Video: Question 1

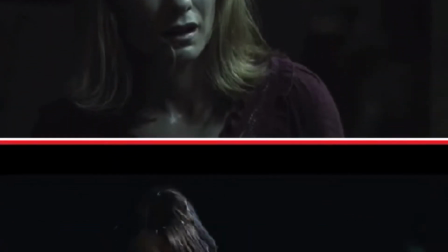0:08 Close-up shots are used frequently throughout, which adds to the sinister tone as we see the emotions of the characters and how scared and afraid they look.
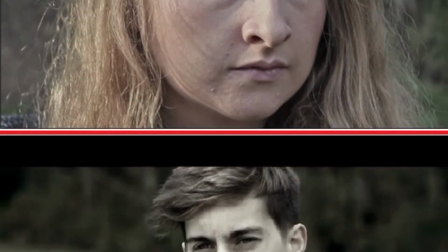0:16 It also makes it more personal as we get to know the characters on a deeper level and form a relationship with them, becoming more worried for them when they get into danger.
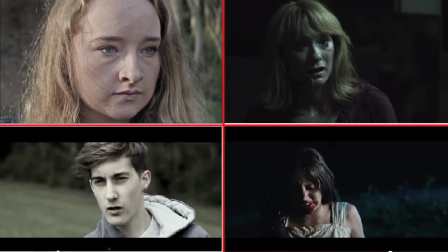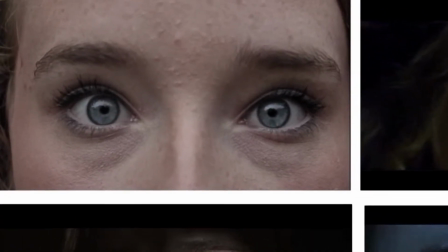0:32 I chose to use an extreme close-up shot in my film as it is a common convention used in horror films and emphasises the character's emotions,
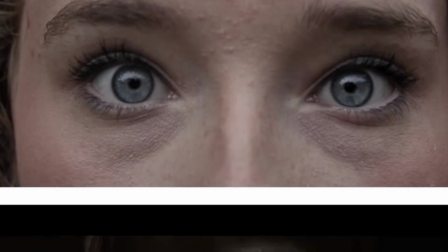0:40 especially going from a close-up shot to an extreme close-up shot.
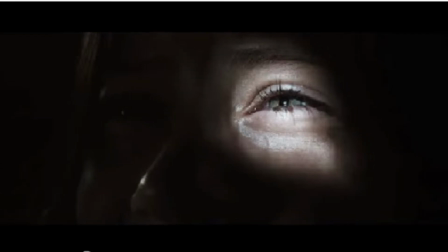0:45 By developing these shots to only showing their eyes, I feel that it heightens the tension and horror as eyes show how you're truly feeling.
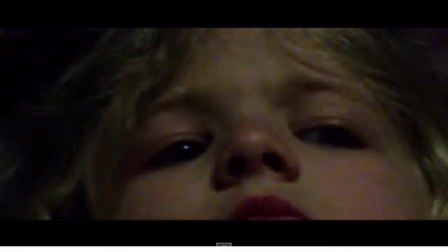0:53 In these shots it also shows how vulnerable and innocent these girls look and therefore how scared and petrified they are,
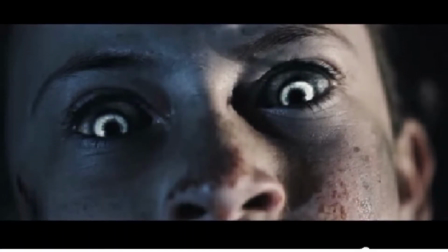1:00 in comparison to this shot which has been used to show that she is going to attack.
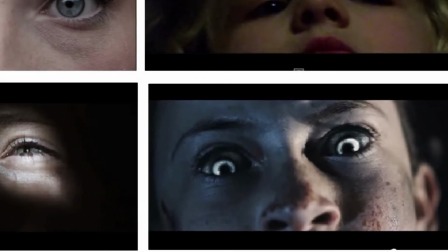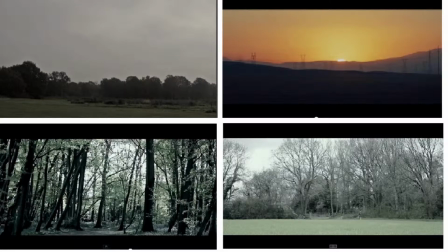1:12 It is a very common convention to use an establishing shot in a horror film.
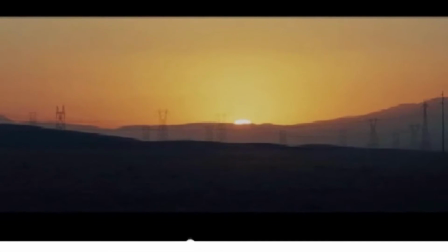1:17 It not only develops the mise-en-scene by setting the scene of the film, but it also shows how large and empty a space can look,
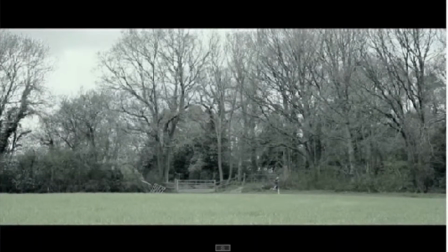1:23 especially when set in a forest like mine and this other film I analysed is.
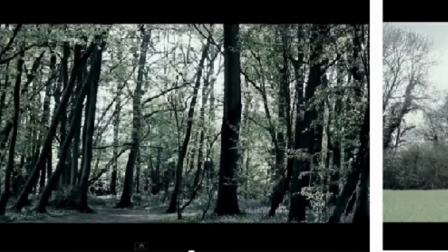1:28 It can also add to the vulnerability of the character if they are placed inside that establishing shot.
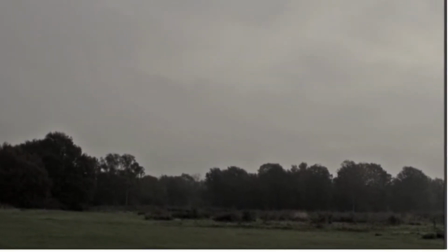1:34 Again, here, in both my film and the film I analysed Victim, we have used an establishing shot with our protagonist in it.
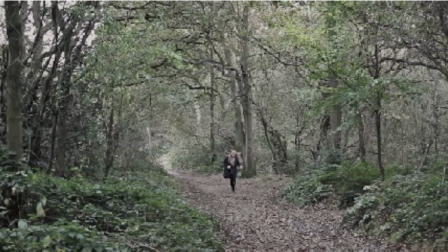1:42 This makes them appear to look small and helpless if something was to happen, as no one else is around to help.
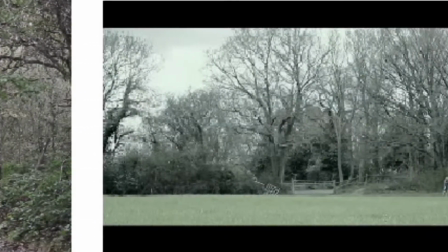1:48 It also adds to the eeriness in both the films, as there are plenty of places where people could be hiding,
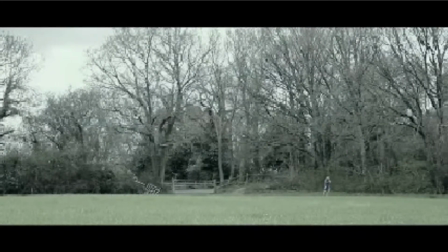1:54 and therefore particularly good for a horror film as it adds tension.
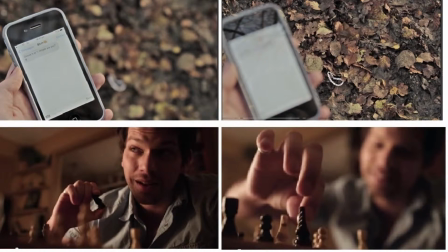2:01 This particular film uses a focus pull to highlight the importance of the prop.
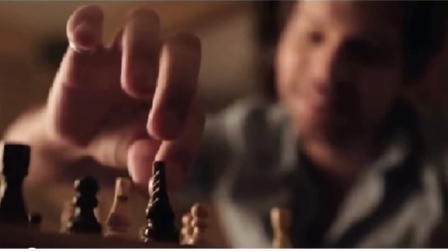2:05 The focus swaps between the chess piece and the man, suggesting that he will later represent this prop in the film.
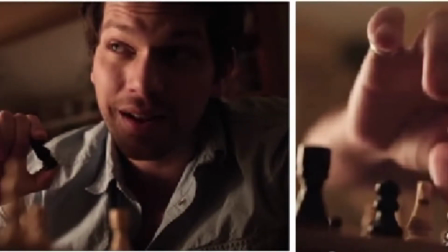2:12 To further highlight this importance of the prop, the chessboard is always in the background.
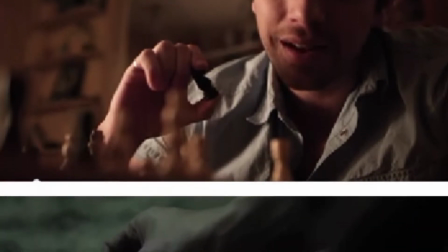2:17 When the lady goes out to look for her husband later on in the film, she finds the chess piece on the floor of the shop,
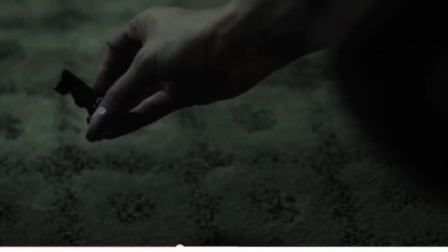2:24 indicating that he is there and therefore raises tension and suspense for the audience,
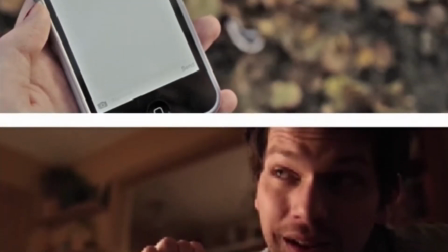2:29 and our heads fill with unanswered questions. I have used a similar shot in my film.
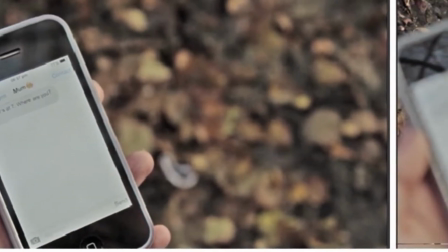2:35 When she is texting, a focus pull has been used from the phone onto the bracelet which is on the floor.
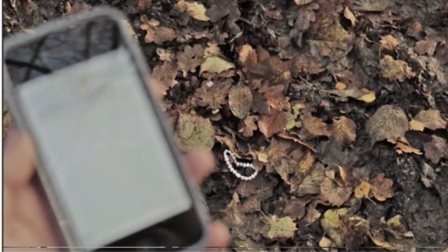2:41 However, to make it more obvious, I have added tense, high-pitched music, highlighting the importance of this prop to the audience.
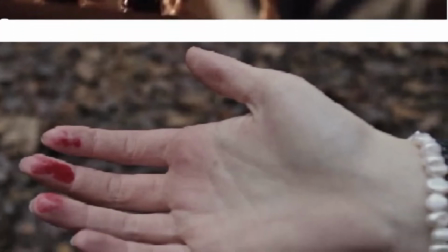2:48 As well as this, although the other film has only used the chess piece in the opening scenes,
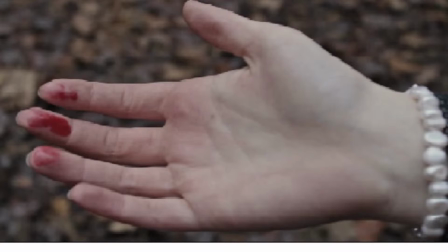2:53 I decided to try and get the bracelet in as many shots as I could, making it clear that the prop is very significant to the film.
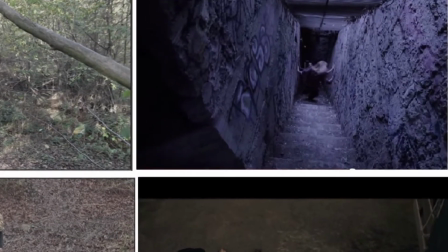3:04 These high-angle shots are another common technique to use in a horror film.
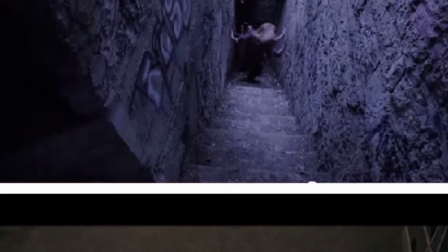3:08 They make the characters appear to look small and vulnerable and have a sense of someone looking down, watching their every move.
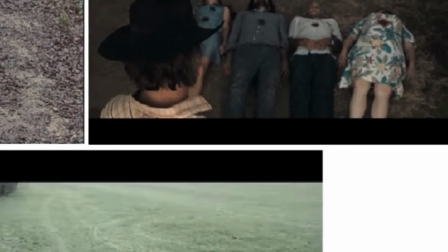3:15 In these screenshots used, it makes them appear to look helpless, which is a very simple but effective shot to use in a horror film.
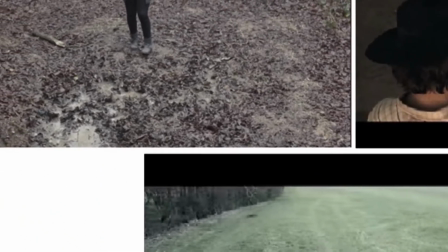3:22 I have developed these shots in my film by using a high-angle long shot, watching her walk past.
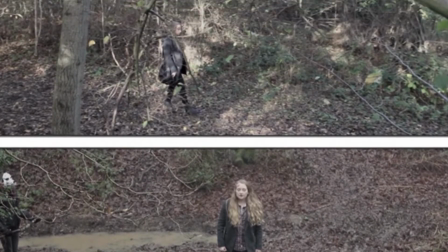3:28 These shots exaggerate her vulnerability and show her obliviousness to the goings-on around her,
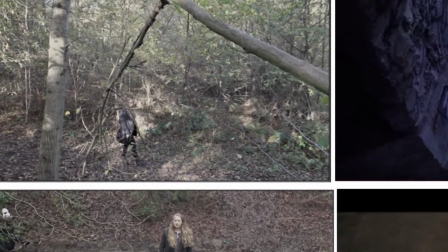3:33 creating a tense atmosphere as the audience is aware of what is happening, yet the protagonist has no clue.
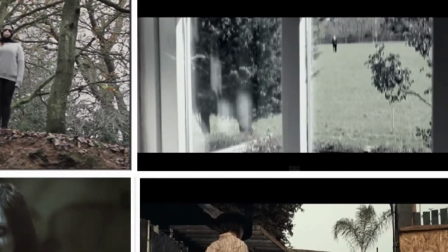3:44 I have challenged media conventions by having both girls and only one boy as the dangerous masked people.
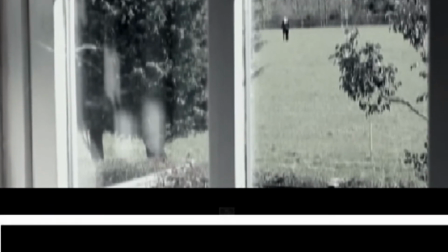3:50 This is therefore different from the conventional stereotypical horror films, as they usually have men as their dangerous predator,
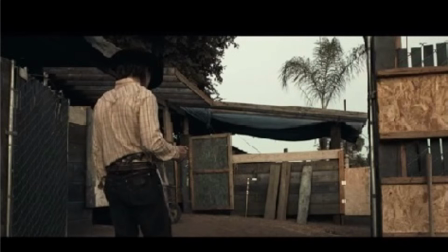3:57 as stereotypically men are the stronger sex and are therefore more likely to be frightening than a woman would be.
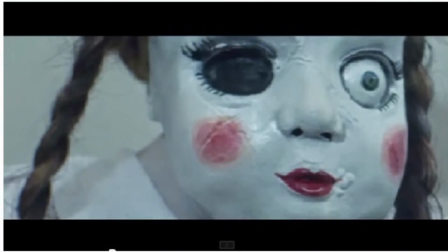4:04 Or they use young girls and dolls, as is a common convention in horror films for dolls to come alive at night, as seen in this horror film.